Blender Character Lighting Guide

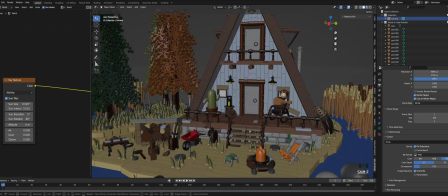0s
So, you have a scene you want to light, right? Well, have fun with that. It's a process. First, we're going to find any practical lights.
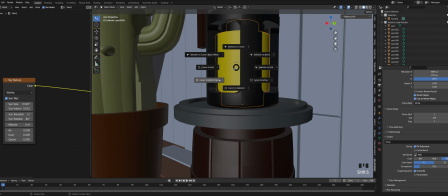5s
Practical lights are basically lamps, torches, campfires, any of that type of stuff, right?
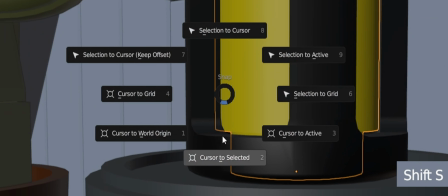10s
So you want to find any of those and move the cursor to where that lamp is.
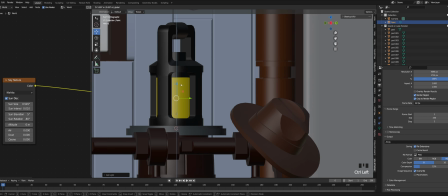16s
And then place your point light inside of that lamp. And then repeat this process for every practical light.
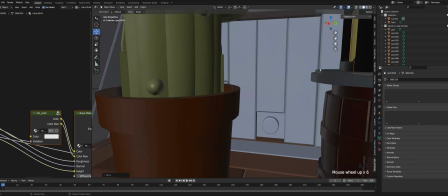22s
Now we can go to rendered mode and mess with the colors, size, and just generally mess around with that light to make it look more realistic.
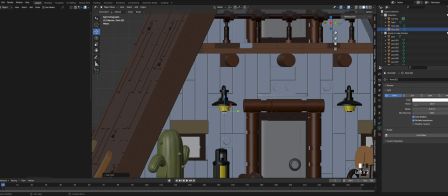29s
Currently for me, due to InterBricks size, it's a little bit too small and not nearly bright enough, as well as the hex color is a bit wrong.
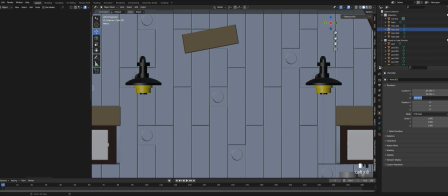36s
So we're going to, what I like to do is I like to search up the hex colors for real life items.
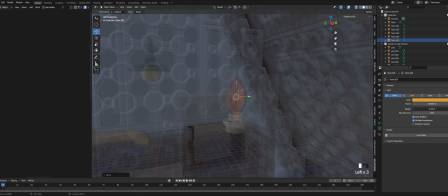41s
So like I'll search up the hex color for the sunlight, for candlelight, for fire, campfire light, candlelight and firelight.
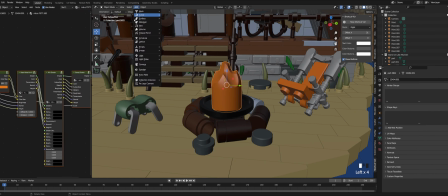48s
I think they're the same thing. They should be, unless I'm dumb.
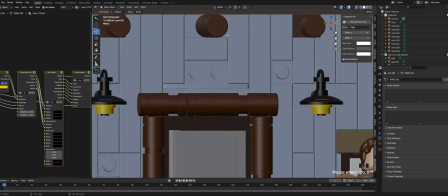52s
But yeah, basically, if you want to get more realistic lighting, you search up the hex colors for them.
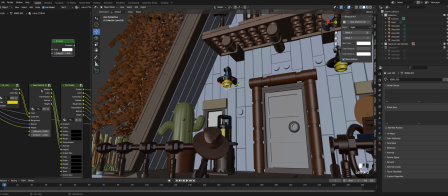58s
Sometimes the exact hex color for it is a bit off, and it just doesn't look right, or doesn't look cinematic enough for you.
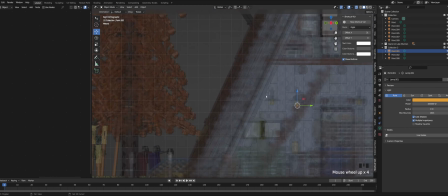66s
So you adjust them until you get what you like. Just keep having fun with it.
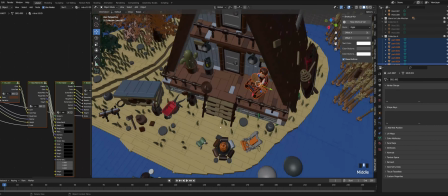74s
So now, once we've gotten all of our lamps and practical lights with lights in them, we can now get to the camera position and the character position.
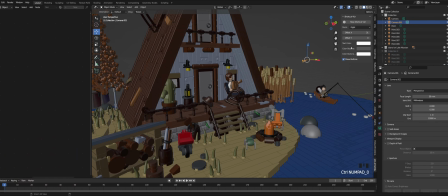83s
And the character position is actually much more important than you would think. You want to find the longest axis.
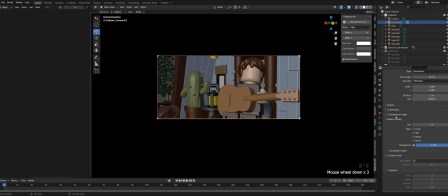88s
So what I'm doing here is I am moving the character so that he's in a bit more better position, so that the lamps are behind him, so that you can see the practical lights behind him,
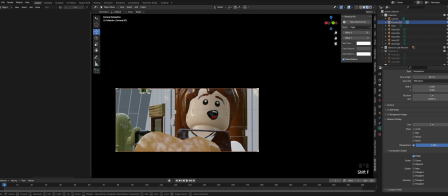96s
so you can get nice bokeh and just a generally better background. Filling the background is very important, so you need to fill that background and all that, and yeah.
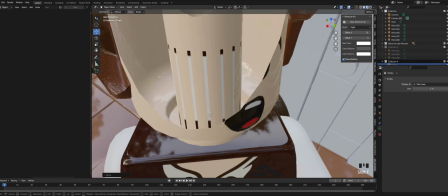104s
So now that you've got your character and camera in position, you're going to want to set that focus. I know a lot of InterBricks users like to use Nuke for their focus pulling.
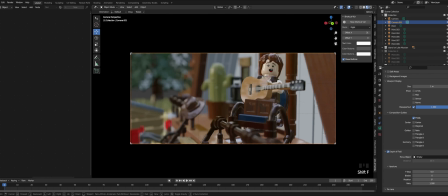113s
That's all good. I don't. I prefer to use blenders because I don't enjoy using Nuke.
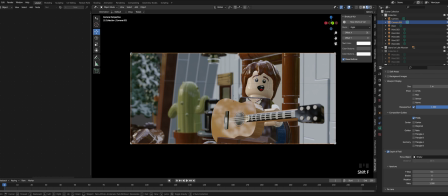119s
I think it's a painful process and it's not fun for me. But yeah, basically, just start messing around.
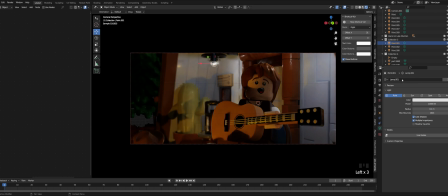127s
Get your camera position. Headroom. Headroom is very important, and just camera position in general. You don't want...
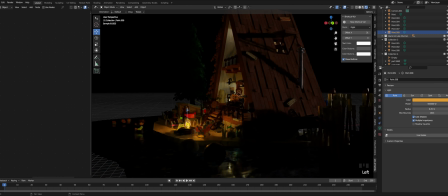133s
Just, if you want to, you can just replicate this shot here, if you want.
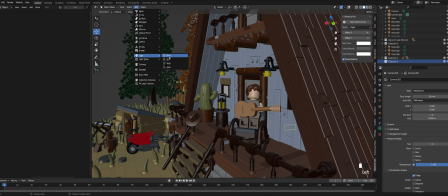138s
Just the framing and all that, it should be fine. So now that we've got the character position and all that done, lighting and all that, now we have to get into the non-practical lights,
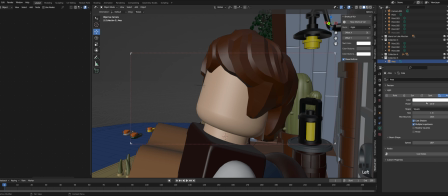147s
the fake lighting, so that we can have more of a light up your character a bit better.
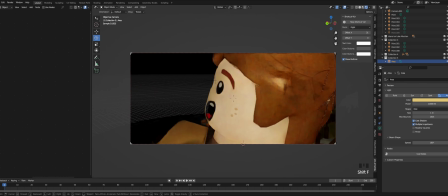154s
Okay, so what you can see that I'm doing here right now is adding a side light, so that replicates sort of the lamp that's above him.
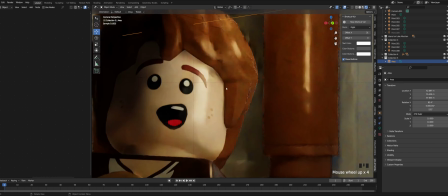160s
You see, if you've noticed before, there was a lamp just above him. You want to add a light that sort of acts as like that light for it.
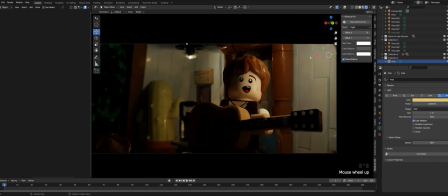168s
Now, what you can see is that there is a lamp in the background as well,
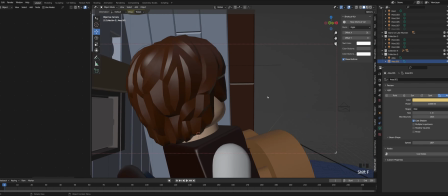172s
so you're going to want to add a sort of rim light, hair light, something going on there, as you can see what I'm doing right now.
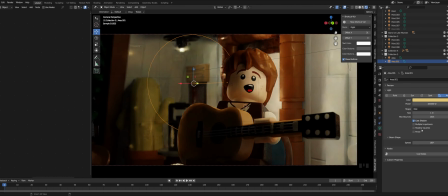178s
And that will act as, well, as you can see, it acts as if it's that lamp in the background.
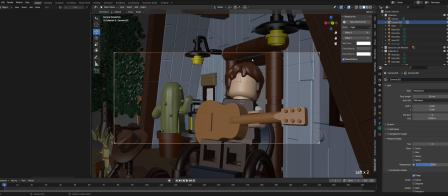184s
You can see that the hair is a bit dark, so we're going to want to add a hair light,
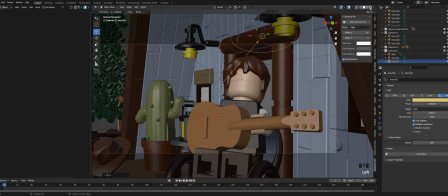190s
which acts as basically like an over the head light that acts as that. So yeah, that fills in the darkness that's on his head.
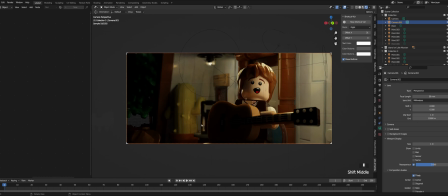197s
Now, as you can see, the corner of that shot is very empty,
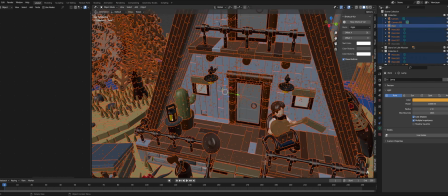201s
so we're going to want to move this lamp over to the corner or edge to sort of fill in that gap of emptiness,
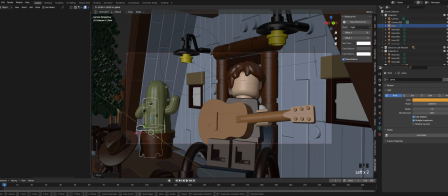209s
because we don't want it to be, you don't want to have an empty shot in the background. So now that we have those lights set up, we're just going to make some minor adjustments to everything else.
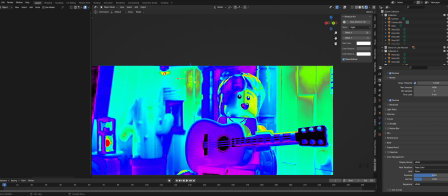221s
Another thing that we're doing here is false color. False color is something that we use to like kind of correctly set exposure.
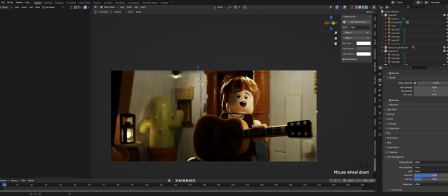228s
I'll don't have time to explain it here. I suggest looking up a tutorial for false color, but yeah.
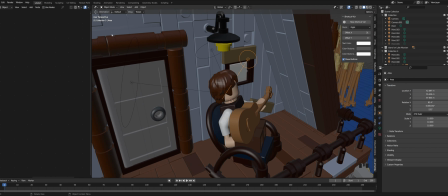234s
So yeah, the guitar is very dark at the moment, so what we're going to do is we're going to move this lamp a bit to the front so that it lights up the guitar a bit.
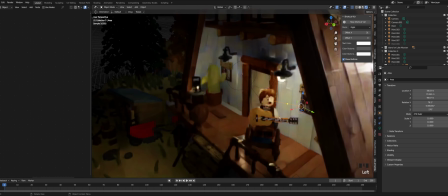242s
So yeah, now you don't have any of that dark, awkward darkness in the way, and the shot is pretty much finished.